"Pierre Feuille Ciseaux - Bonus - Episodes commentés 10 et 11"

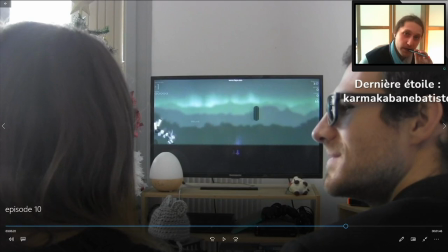(45:07)
J'ai oublié son nom, mais il est dans le générique de fin. Du coup, au créateur de ce jeu qui m'a autorisé à l'incruster dans à la base, c'était censé être un film dans mon film, donc là c'est dans ma série. J'ai demandé la permission, hein. Donc là, l'avantage c'est que partout dans ce film, j'ai toujours eu les permissions.
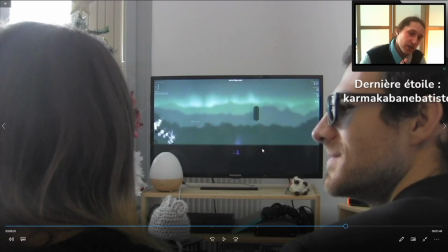(45:24)
Alors, pas toujours selon les lieux, mais d'une manière générale, quand il y a un lieu, genre un bowling ou quoi, j'ai eu la permission.
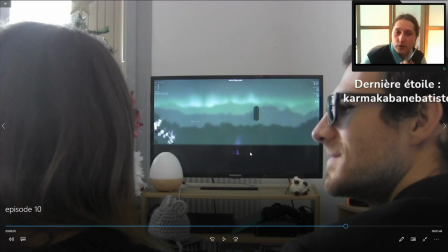(45:29)
Ça, pour ça, j'ai eu la permission aussi, hein. J'ai eu le courage de lui demander, il m'a dit oui.
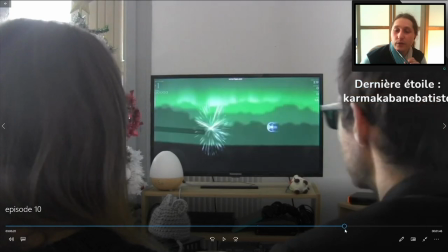(45:34)
Juste, c'est pas du tout les bruitages du truc. Et il m'a dit aussi, fais gaffe par contre, parce que pour le visuel, moi, ça me pose aucun problème.
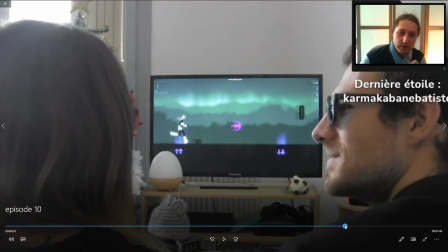(45:39)
Par contre, pour les musiques, tu vas en avoir des problèmes, parce que les musiques, elles sont pas nécessairement à moi, tu vois. Elles sont faites par un compositeur qui sera pas nécessairement d'accord.
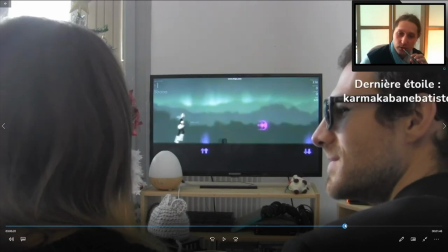(45:47)
Aucun problème, je vais pas servir la musique de toute façon. Mais voilà, moi, ce que je voulais, c'est que j'ai beaucoup réfléchi.
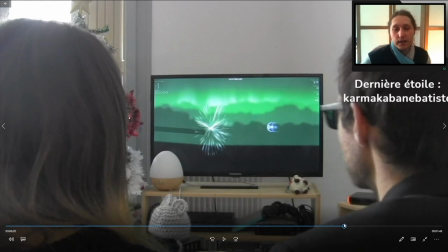(45:52)
Il me fallait, en fait, un jeu qui puisse se gagner. C'était galère. Il me fallait un jeu qui puisse se gagner en faisant des mouvements.
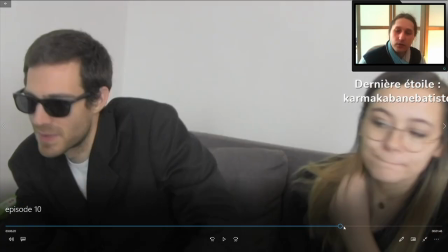(46:03)
Donc, il fallait... j'ai opté pour un jeu qui serait soi-disant sur Wii, parce qu'évidemment c'est pas un jeu qui est sur Wii, ça c'est un jeu qui est sur PC.
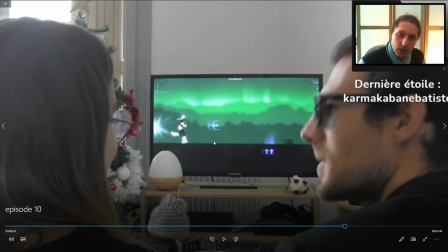(46:10)
C'est un jeu de rythme, en vrai vous mettez la musique que vous voulez, et puis je crois que je vais mettre une fiche si j'y arrive, qui mène vers la page Steam du jeu, ou un truc comme ça, ou une présentation, ou quelque chose. Mais voilà, c'est un jeu de rythme, vous mettez la musique que vous voulez, une de vos musiques ou quoi, et il crée automatiquement une rythmique en fonction de la musique.
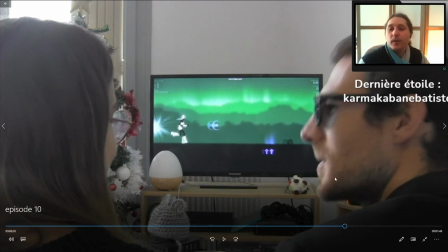(46:28)
D'ailleurs, pour l'anecdote, ça c'est vraiment le thème de Gamma que j'avais mis. Je pensais le laisser jouer en fond et tout ça. J'ai beaucoup réfléchi à comment le résultat final rendrait. J'avais pensé faire un reflet dans l'aquarium ou dans un miroir où on le voyait qu'en fait, quand il bougeait la manette, il était en train de gagner.
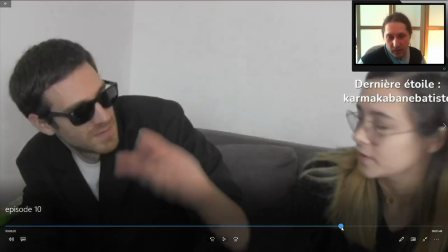(46:45)
Idée avortée parce que c'était moche, que ça marchait pas bien, que l'angle de caméra était pas propre, tout ça.
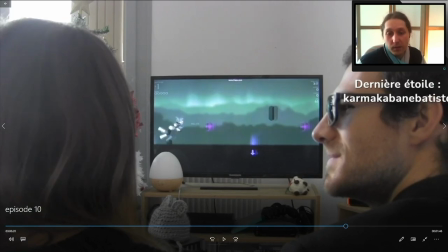(46:51)
Mais. Et donc finalement, tout se passe en hors champ. Mais du coup, effectivement, il fallait un.
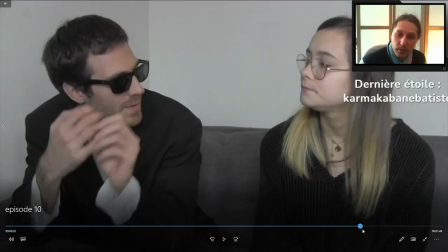(46:57)
Ce qui me plaît beaucoup dans cette scène, c'est que pendant toute cette scène, quand ils parlent, ils n'arrêtent pas de bouger la Wii, en fait, sans vraiment s'en rendre compte.
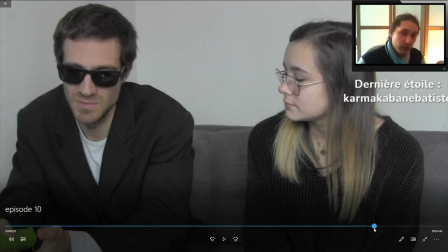(47:05)
J'ai écrit précisément le passage de la Wiimote, hein, où est-ce qu'elle devait passer, quand, à quelle réplique, hein, pour que ça fonctionne,
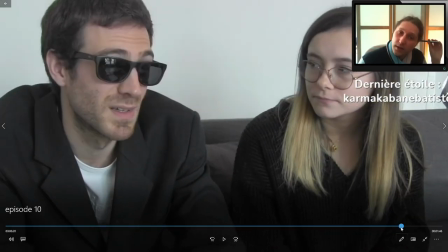(47:10)
de façon à ce que ça ait l'air naturel, en fonction de ce qu'ils disent, et qu'à la fin, finalement, ils se rendent compte qu'il a gagné sans avoir joué, alors que non, il n'a pas joué,
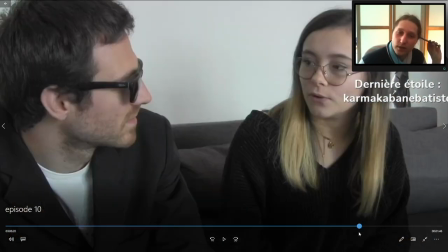(47:18)
il a bougé la Wiimote, et donc il a joué, et il se trouve qu'il a fait pile ce qu'il fallait pour gagner.
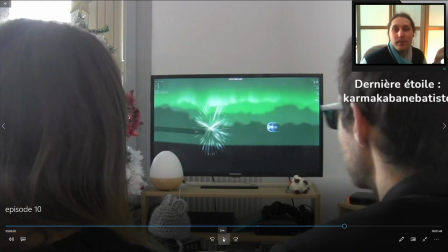(47:23)
C'est dingue, hein. Quel pouvoir de fou. Forcément, Gamma ne peut pas perdre. Et quand il essaie de faire exprès de perdre, il faudra toujours qu'il se passe quelque chose pour qu'il gagne.
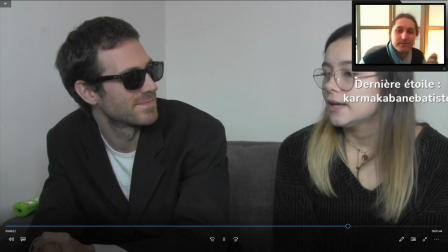(47:34)
C'est cool, hein.
Bon, à ton avis, quel est le meilleur moyen pour un pays de ne pas se faire attaquer en temps de guerre?
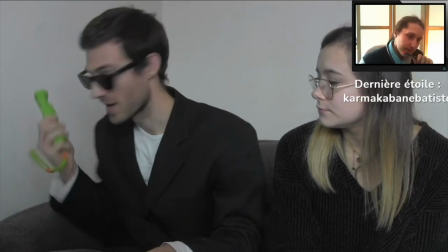(47:42) Je sais pas... être celui qui vend les armes. Exactement.
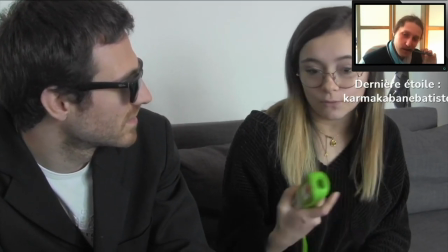(47:48) Avec nos casques, on pourrait créer de super soldats qu'on vendrait aux plus offrants.
Là, il me fallait une logique...
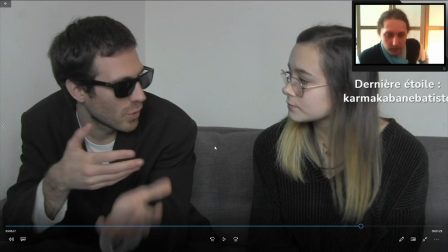(47:55)
pourquoi Sophie et l'association des méchants fait ce qu'elle fait. Je pouvais pas juste dire parce qu'ils ont envie de déclencher la fin du monde. Il fallait une vraie raison. Et donc j'ai réfléchi. Et effectivement, la vraie raison devait... celle-là, elle est valide.
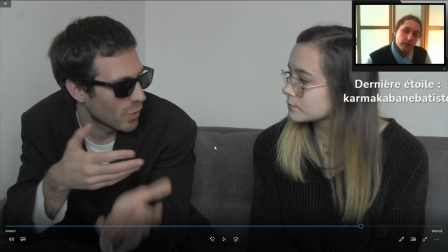(48:11)
Hein, c'est une raison égoïste, mais ça fonctionne. Enfin, égoïste à l'échelle du pays. Et puis elle croit en son plan, tu vois, quelque part. Mais c'est valide. C'est un point de vue. Déclencher une guerre pour avoir la paix, quoi. C'est une logique chelou.
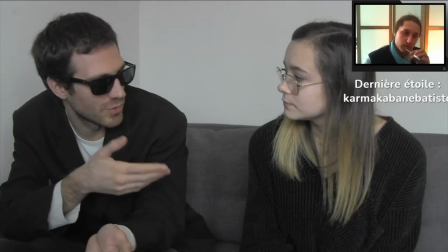(48:24)
Mais en tout cas, c'est leur logique.
Pas pour conquérir le monde comme le ferait le puits, mais simplement pour avoir la paix.
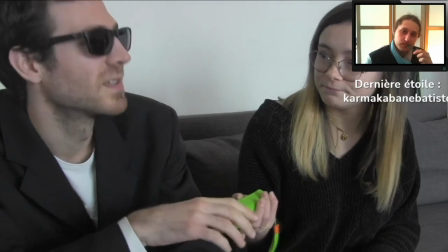(48:29) Et en plus, ça enrichirait notre pays, et on serait gagnant sur tous les plans. Ouais, dit comme ça, c'est vrai, c'est pas bête.
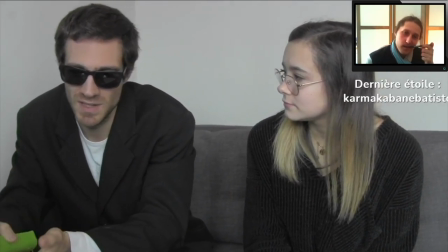(48:37) Mais si on veut avoir la paix, pourquoi la guerre? On ne la déclencherait simplement pas, en fait.
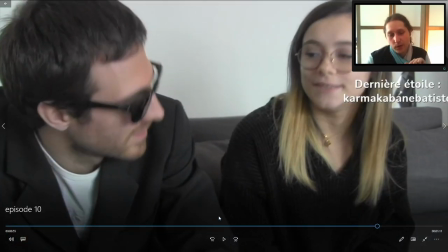(48:44)
Ça aussi, hein, comme je le dis souvent, les dialogues, je les écris comme un jeu. Comme une vraie conversation, comme qu'est-ce que je répondrais moi à ce moment-là. Et c'est effectivement exactement ce que je répondrais en fait dans ce genre de situation. Tu me sors, on va déclencher une guerre pour avoir la paix.
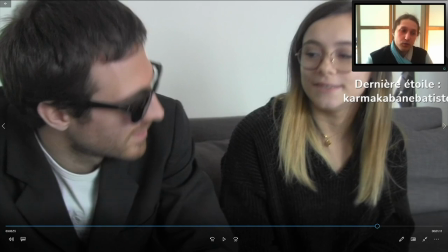(48:59)
Pourquoi tu déclenches juste pas la guerre? T'auras la paix du coup, tu vois.
Il est beau ton monde, Gamma.
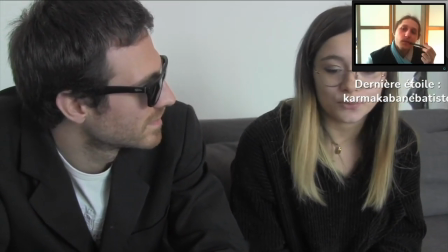(49:05) Non, ces deux pays se détestent et ils attendent le premier prétexte pour se battre. Et on va leur fournir.
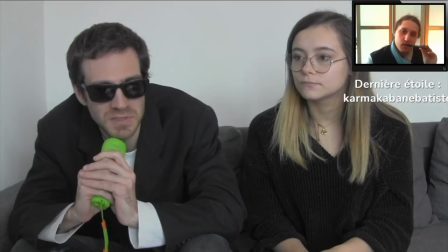(49:10) Ouais, présenté comme ça.